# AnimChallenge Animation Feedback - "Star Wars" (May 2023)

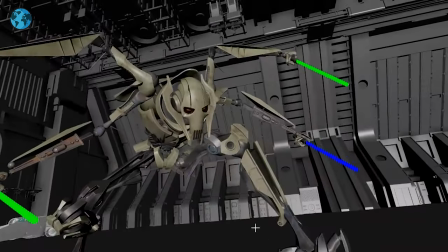And some offset of the arms gets a bit muddy here silhouette wise. Cool though, cool rig, it's cool to see that character again.
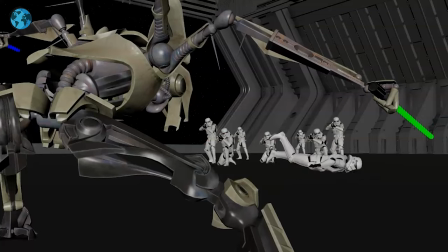And drop is fine too, again, I don't mind, like I said here, like the bounciness here on the ship is not too bad, just because this already has a slight cartoonier feel, just the way it drops, you got smears here, so it's not, it's not bad, it's not that it doesn't work, but it could be a moment to play with.
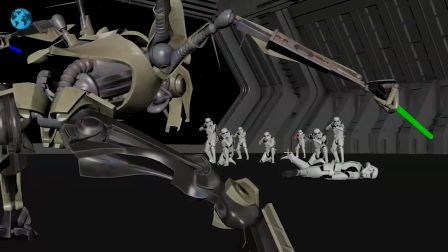Then we got these guys shooting, I think you can have a little bit of a, not that they do that, but a slight flash, so we really can see where this comes from. And a slight recoil, it's giving us a bit more action.
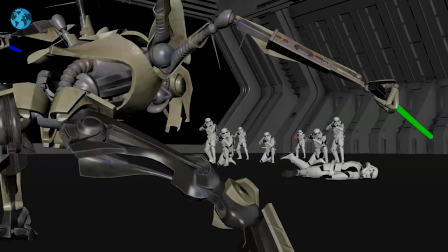So the thing is, as this goes forward here, there's a slight feel of, wait, did this guy just shoot the thing or not?
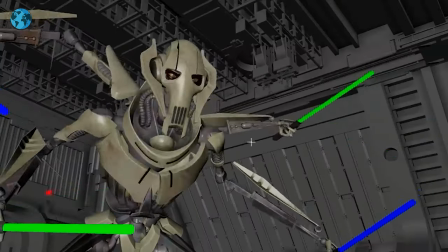So again, not that it's massively confusing, but first viewing is, where did it come from?
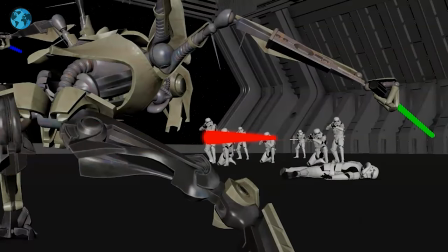Do we want to play this up a little bit? Either way, I would have a little bit of recoil. That is in the movie. they have like you know slight recoil in the blaster and then you can have the arms and the body just a little bit amp it up a little bit
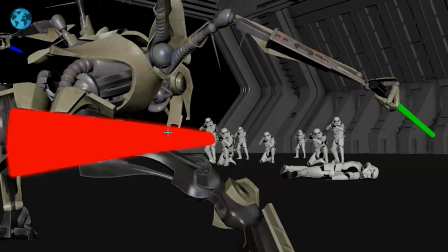on this one yes it is somewhat a robotic but it's kind of organic robotic but it feels this is
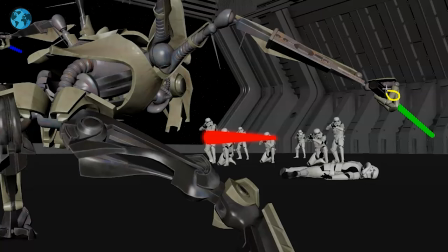too for me robotic in the sense of pieces can move separately and rotate as the character does but this is almost a bit too much where i would have already like after a frame or two broader movement in the chest just
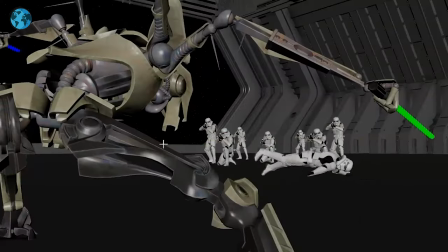a bit because he's going he's going up and then suddenly down
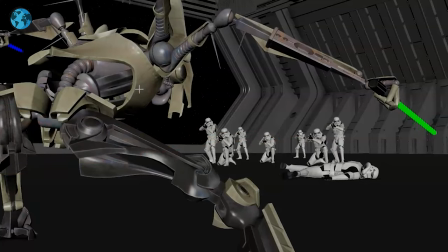so i think you could still have the upwards movement continuing and then into a drop so you have motion across the cut again to connect those shots a bit more
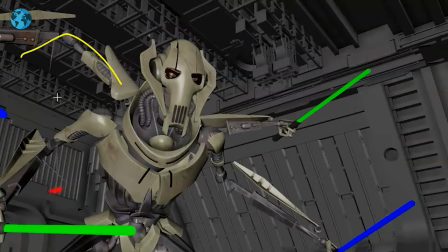and then for him to go who someone's shooting at me he still has a pretty broad silhouette and i think if he's going
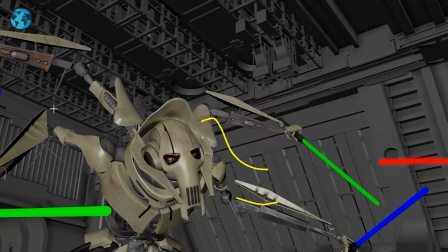down to like where i got a cover i will bring those arms down and in and like even like these pieces can come in like there's a moment of oh i'm too exposed let me go in it's a situation i'm a smaller target now my silhouette smaller and then you go into into
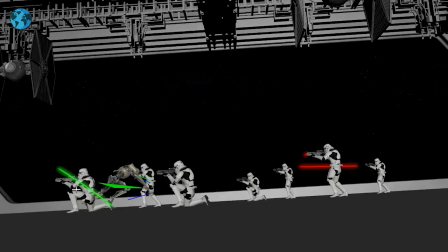all of this i think for that action here i would add some sparks so it's really clear what's going on but again
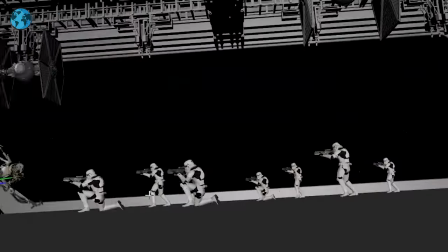my first viewing feels like oh again this could also be the intention of go through and then suddenly we see this guy falling because he's that fast but it could be
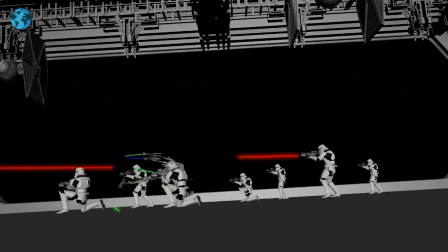kind of fun to have some sparks and hit some metal of the weapon here just kind of
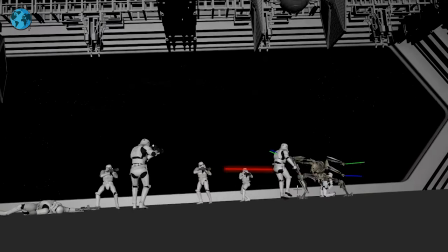push this moment really showing the the uh like a clear death
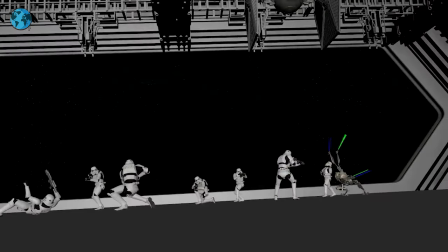there also careful as you go into that last one that drop happens behind grievous so you could also have a bit of a
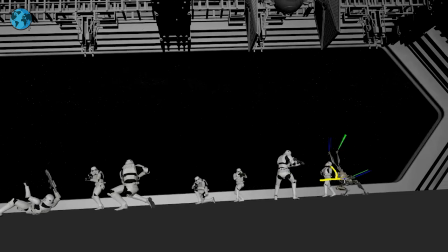again that might be too much but imagine he slides through and then that pushes the stormtrooper over and then drops here again for clear silhouette that
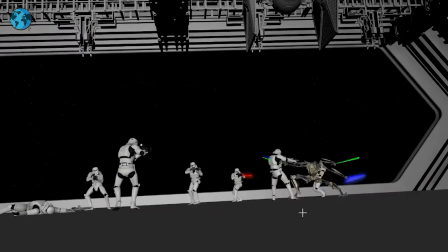could be too cartoony but something to think about I think this you might as well push and go and really go high this guy is down here
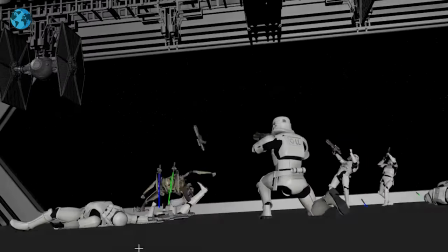you know legs are here and he's really dangling that's cool I love all this that's
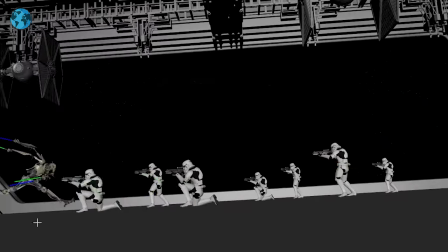also cool I think you could potentially cheat this guy it's good composition but maybe
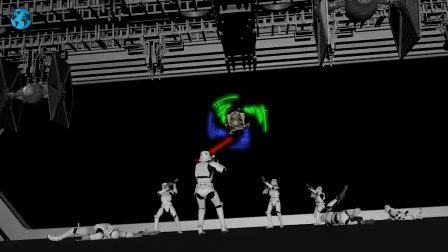just cheat him a little bit forward why so that when he drops and when we get to this is that we have potentially
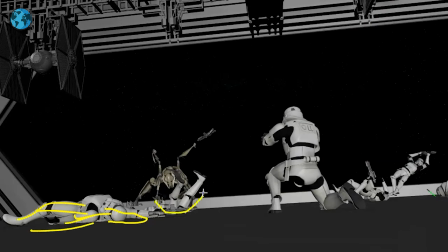this gone a bit further there i don't know how far you can push this but that way we have just a clean stormtrooper clean grievous without that overlap here
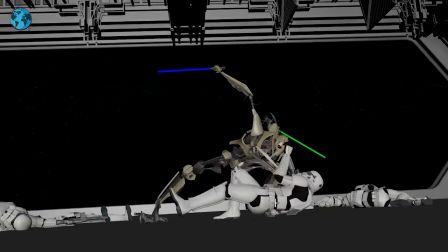and then this one felt also a bit muddy like i'm not quite sure what he's doing here is he grabbing him feels like the
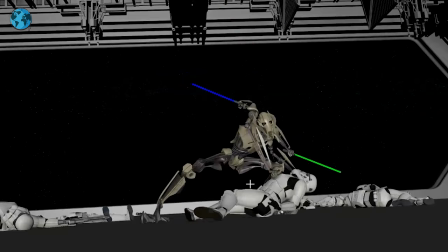hand on the throat and he's trying to get out of there and then he pulls him up and then throws him up here so
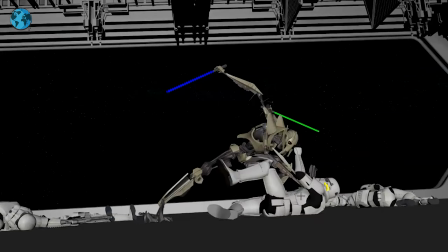this could be also maybe you
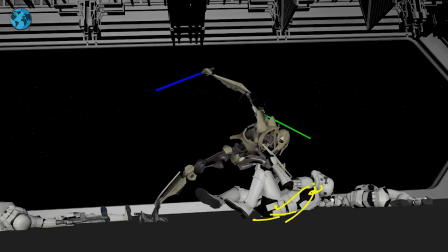could have a moment of that arm down here just for a moment and then you can see grievous's arm and the claws around
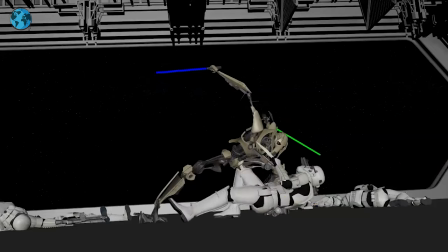here so it's a very clear thing of oh that's what's going on and then the star trooper's arm goes up into that pose again if it's just for a glimpse you want to just read quickly like what is going on here there's a lot of overlapping shapes there and then lastly i would
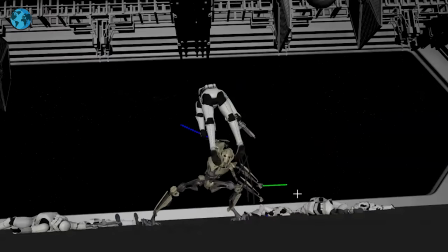say we have a throw where we feel like this is where
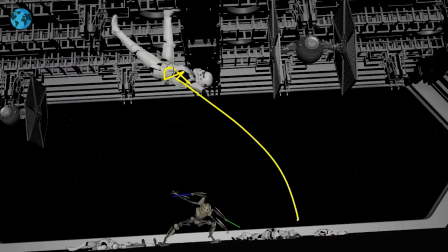it's going right and then suddenly we're stuck here you can see where that drawing
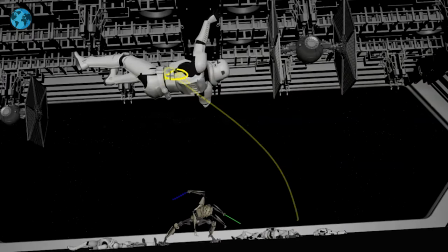is some onion skinning we kind of stuck here and then it drops versus a bit
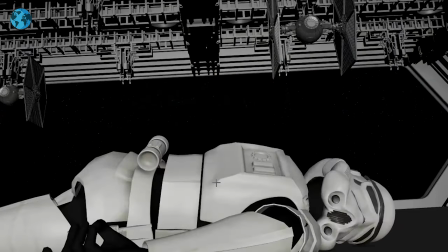more of this and since we don't see grievous at the end which also could be something where after that grievous could stand and maybe it It might be weird to have him peek out there with his arms, but it could be something. Or he exits here because he's off to some new mission.
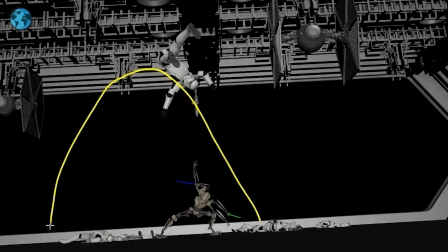But I think you'd be okay throwing and having a proper arc this way and then just pan to the left.
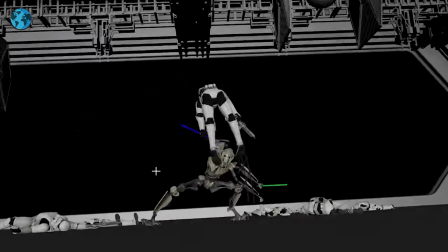And then actually, if we do this, it's a royal Wii. If you would do that, imagine you can throw,
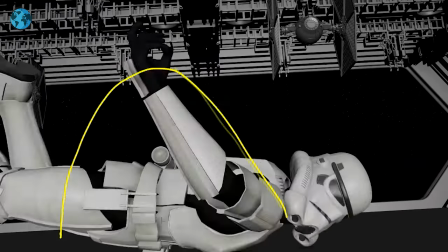keep that proper arc into this. we pan over so that we're here,
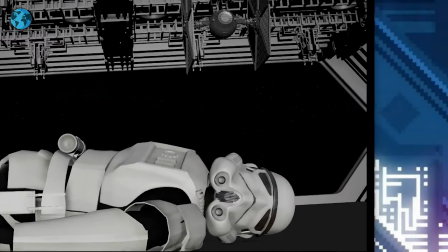exposing my background here, but imagine that could be, I mean, we will lose the hand and stuff, but imagine we would be maybe somewhere here, no tangents, trying to have no tangents there.
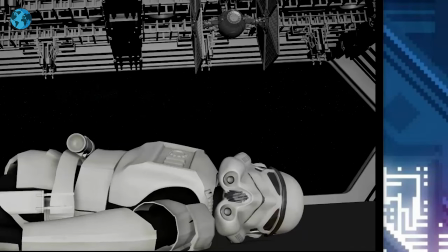And then with a different tool, you then have a continuation of this set, right? And then Grievous could be here. So you actually could still see him at the end, striking cool pose, maybe bringing in the arms together, getting to just a standing position, like whatever you want to do there.
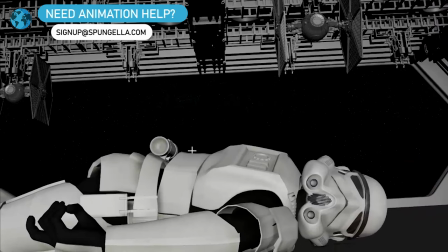And then that's that. And then you have the end where we still see the character.
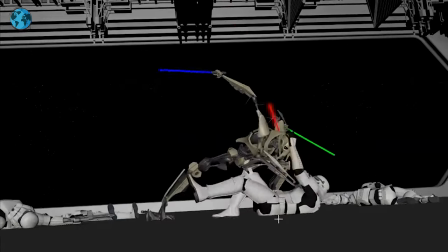Because that's the only other thing too, is after all of this, all the action, bam, and then that's it.
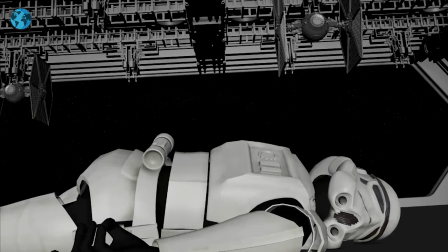Like there's no more Revis, unless I'm missing something, but I don't see anything there. Unless you were to like jump up and he starts like a spider scaring away this way. Could also be cool, but that's something to think about about the ending potentially.
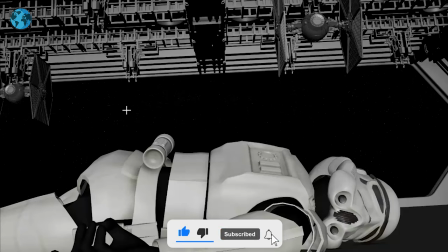yeah and that's that's kind of that for me so yeah thanks again for that submission it's awesome I love it cool action and that's it